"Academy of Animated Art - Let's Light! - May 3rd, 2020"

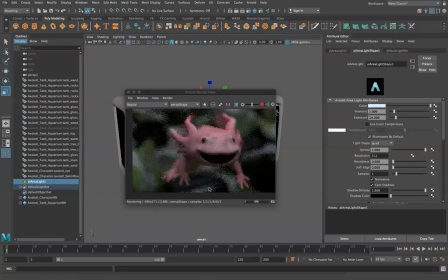(8:10)
But for now, we're just like worried about the shaping. And right now, like looking at him, it's kind of broad all the way across. It's kind of like flat and not really lighting them up, or not lighting them up real well. Like we're not seeing a lot of shaping going on.
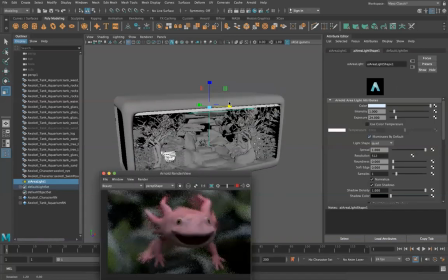(8:27)
So what that usually means to me is that the, you know, like looking at this, like it feels like it's probably too big.
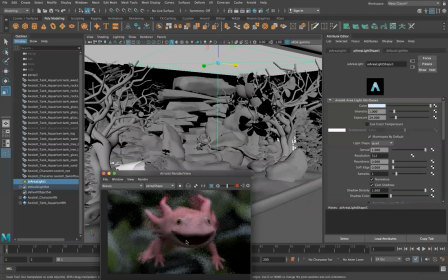(8:35)
It's just kind of coming straight down, which I know is, again, like technically right, but it's just not looking great on him. We want some variation from one side or the other. So he's kind of facing out this way.
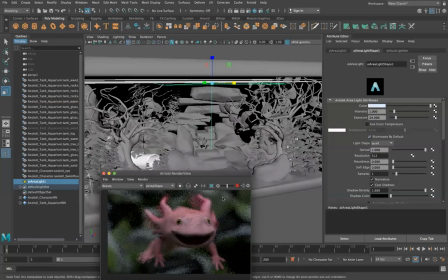(8:48)
So I'm gonna go ahead and favor the light a little bit more on the screen right side.
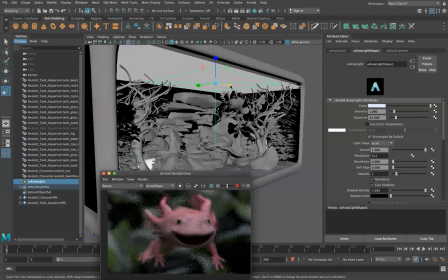(8:51)
So I'm gonna go ahead and make this a little bit smaller, which will change the intensity of it. And you can see like what a broad, it's like a big broad light there will be nice and soft.
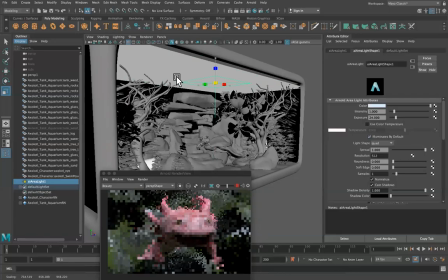(9:09)
But when I really tighten it up, you can start to see some more dark values creeping in, and you can see the light kind of sharpening up on our main character as well. Additionally, I can see that's kind of like just reaching around the top. And what I want to do is favor it to one side over the other.
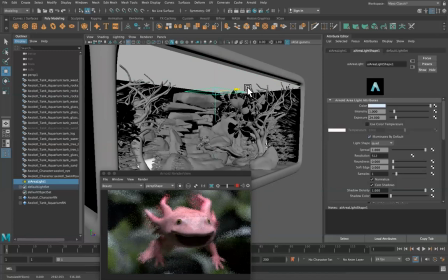(9:25)
And just through experience, I kind of want to tilt it a little bit forward facing on him too. So it's a little bit in front of him. So it's going to get a little bit of beauty light on him.
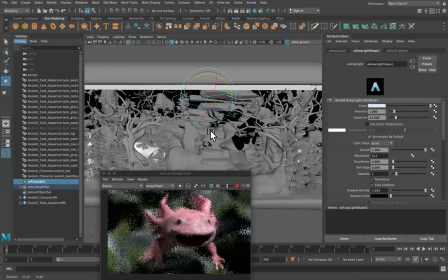(9:36)
So we're just going to kind of tilt it off to the side. And now we're starting to see some more shaping, some more value differences coming across here. Move this over just a little bit. Shift this.
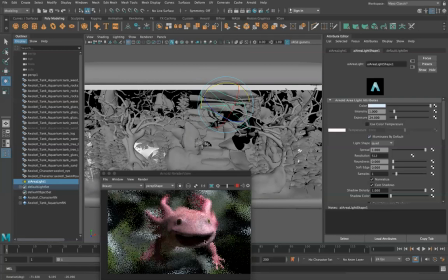(9:51)
Okay, now we're kind of starting to see some good shaping that we want. He doesn't have a nose, so we can't really do the Rembrandt lighting. Check the chat here. You may want to turn off the depth of field for these tests. Yeah. Okay. That's fair. We'll go and select the camera.
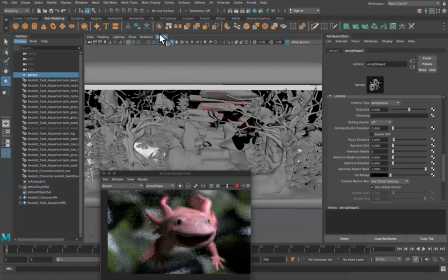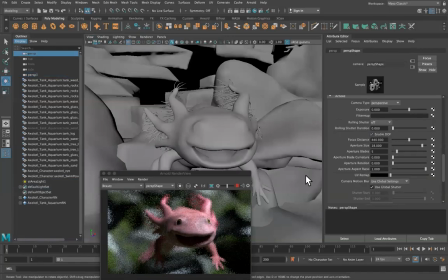(10:15)
Just go ahead and disable depth of field on this one. All right.
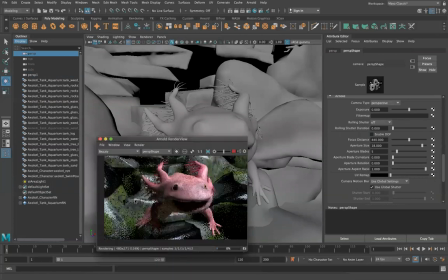(10:21)
So now, yeah, now you can see that there's a little bit of some better shaping on this. We can start to see some darkness values creeping in here, which is what we really want. We can work on that with more light, but the biggest thing that we don't want to do whenever we're kind of creating our main key light is overlight something,
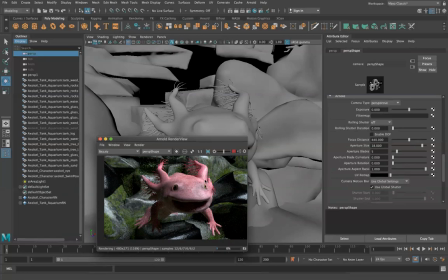(10:39)
because there's really not much room that you can come back from that on, because lighting is an additive process. So if you make something too bright out of the gate, you're never going to come back from that. And number two is we don't want to flatten things out. We want all of our lights, every single one of them that we create, to generate some sort of shaping on the character.
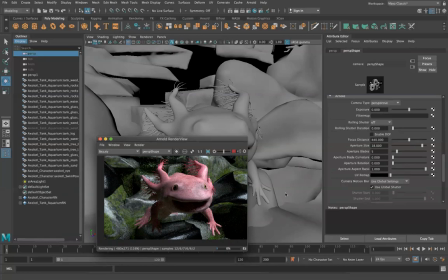(10:56)
So let's go ahead and say that's pretty good. We've got some cooler tones in the background here. That's feeling pretty good. We're going to let the warmer tone of the character kind of pop off and pop forward a little bit. Now we just kind of want to throw in some extra fill light over the course of the whole character here.
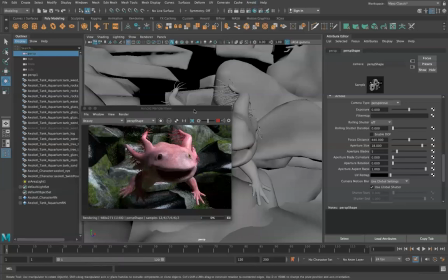(11:15)
And so let's go ahead and, let's go ahead and just do a sky dome here.
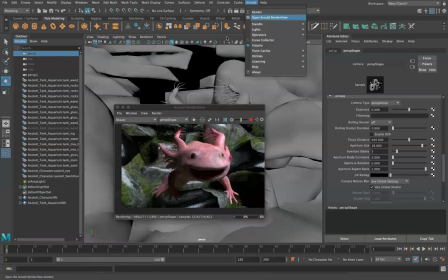(11:21)
That's out of the way. Sorry, my Zoom interface is in the way there. So we're going to go ahead and create, not a mesh light. Nope, that's not what I wanted. Light sky dome. And let's go take a step back, take a look here.
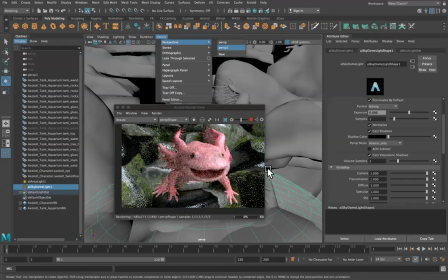(11:38)
All right, you can see it already taking shape. So the sky dome is just kind of this all-encompassing
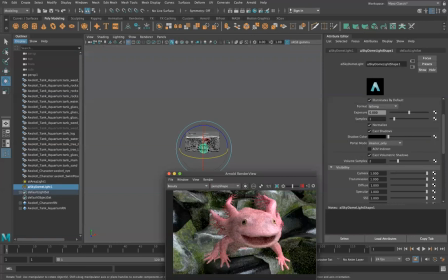it wasn't allowing me to scale there. Okay, just kind of scaling it up, because I know it doesn't matter.
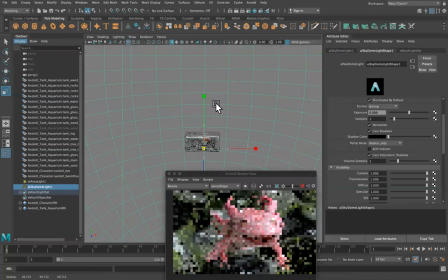(12:02)
Like, it really doesn't change the lighting at all. I just want the sky dome to be look like it's something that surrounds kind of everything, so that I can kind of see what I'm getting myself into.
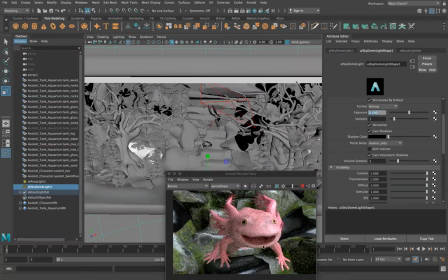(12:12)
Now, this is, again, starting to, it brightens up the image a lot, but we're starting to lose those dark values again.
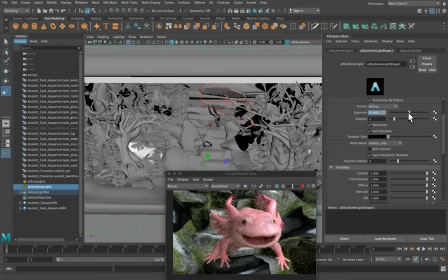(12:18)
So I'm going to go ahead and just tone down this exposure, because we don't want it to be like no influence, but we just want to just like some soft values in there. We're going to go ahead and make this a little bit cooler to kind of match. Get that in there as well.
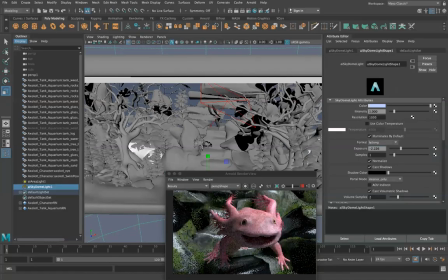(12:38)
And now the one thing that I was kind of seeing about this character when I was lighting him was that I really kind of wanted to emphasize a few things, like mostly his like little tentacles here, because I think they're really cool, and also just some of the subsurface of them, and some of the
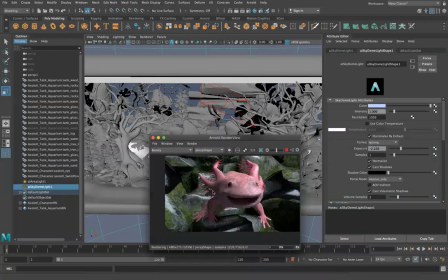(12:58)
just some of the kind of like little attributes of him, just his shape, just his form, kind of getting some of the smile, a little bit of the rim on the smile of his face there. So in order to get that, I created a spotlight.
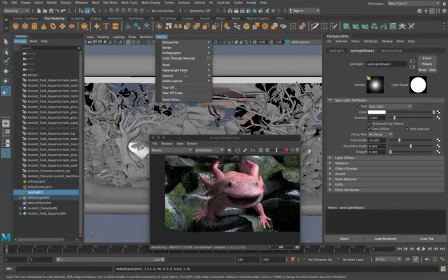(13:13)
I'm gonna look through that. All we're gonna do is we're gonna set a light behind him just to kind of create a little bit of a rim.
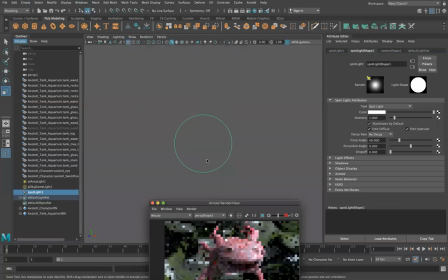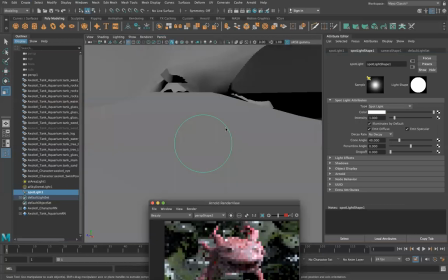(13:29)
So now we're underneath.
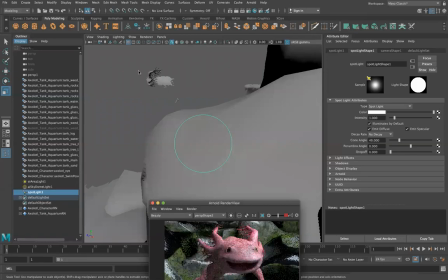(13:31)
By the way, if you ever see this, where you're kind of like losing objects that are kind of far away, all you want to do to fix that is go and you select your camera, and then you just adjust your clipping plane. Just throw a couple zeros in there.
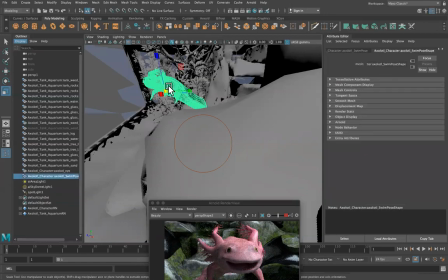(13:44)
Here we go. Okay. We'll see him.
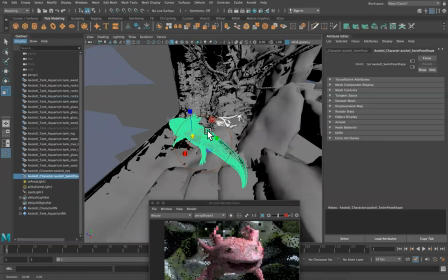(13:50)
Go and take it around this side.
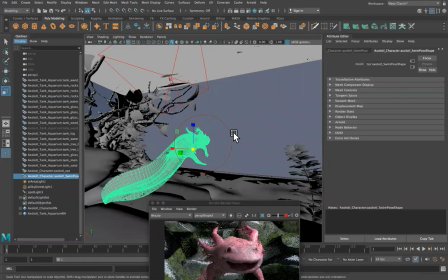(13:56)
And what we're going to want to do is select the light. Make sure we go into the Arnold tab. Increase that exposure, because again, by default, you're not going to be seeing anything. Let's say 20. Start to see some values creeping in here. Go ahead and jack this up just so we can kind of see it.
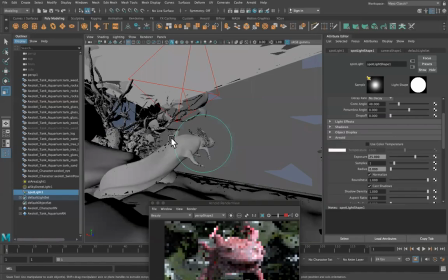(14:19)
What I'm seeing here is like this hard line around that.
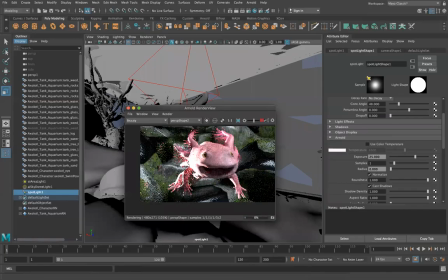(14:21)
We don't really want to see that, because then we know that if we step back at the wider angle,
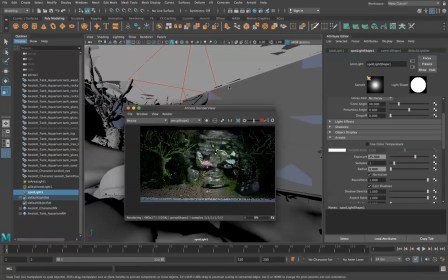(14:31)
you're probably going to see a hard line around his tail. And that's not exactly what we want. So we want to go ahead and just kind of soften that edge a little bit.
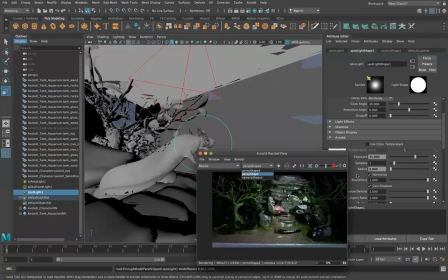(14:49)
And we do that by going ahead and just adjusting this.
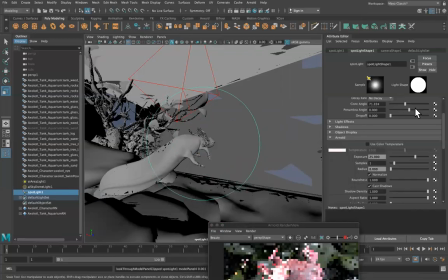(14:52)
I'm going to make the cone a little bit bigger, and then adjust the penumbra and the drop off.
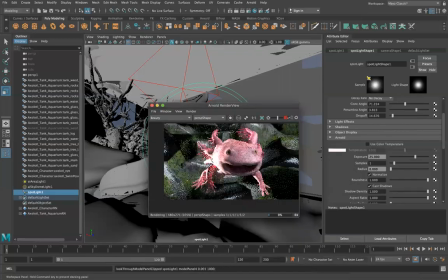(14:59)
So we're just kind of seeing it more right in the middle and not all over all of it. It's hitting his face a little bit broadly there.
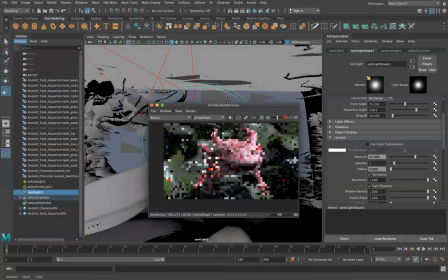(15:06)
So I'm just going to keep pulling it around, just seeing what it gets. Because again, he's a little bit of a unique shape.
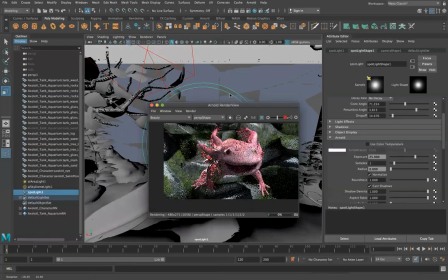(15:12)
So I'm not quite sure the best position for this. Let's go and take a look at what we got here. So again, like these super hard shadows are not what we want. We definitely want to increase this radius.
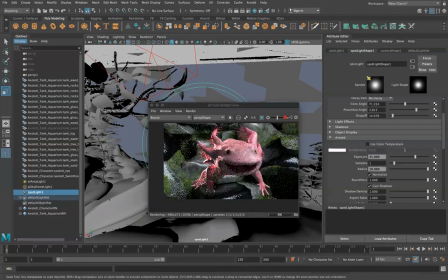(15:29)
Soften up those shadows just a little bit because they're like a little much.
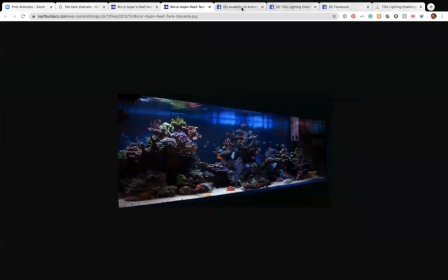(15:36)
Let's see if we got any questions going over here while I'm going through this.
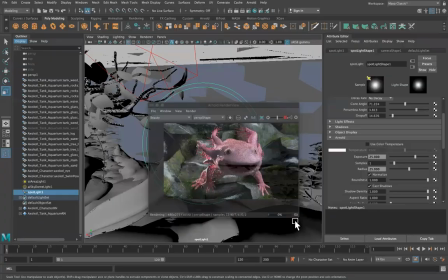(15:42)
Hello, Nathania. It's very good to see you. All right, so you can start to see we're getting some rim lights going on up in here. We're starting to see that the edge of that pop a little bit more, and that's definitely something that we want to see. Now the exposure is a little bit too high, so we'll go ahead and just kind of tone that down a little bit.
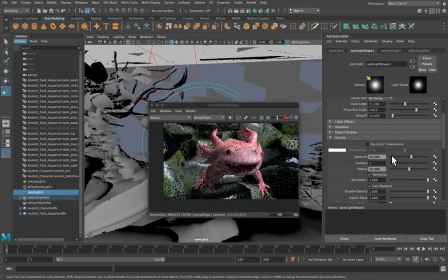(16:01)
Too much. And now we just kind of want to see just like a little bit, because we don't want to like overpower the key light or anything. We'll probably turn up this key light just a little bit, but we want to just kind of feel these
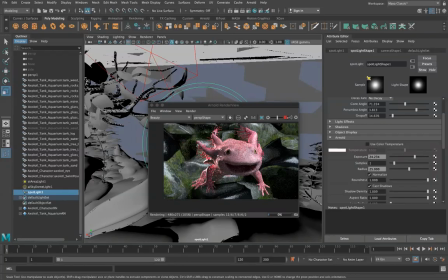(16:19)
like I don't even know what to call them, because like these are like his horns, and then they're like the little, let's just call them his hair. It's like the hair off of his horns there.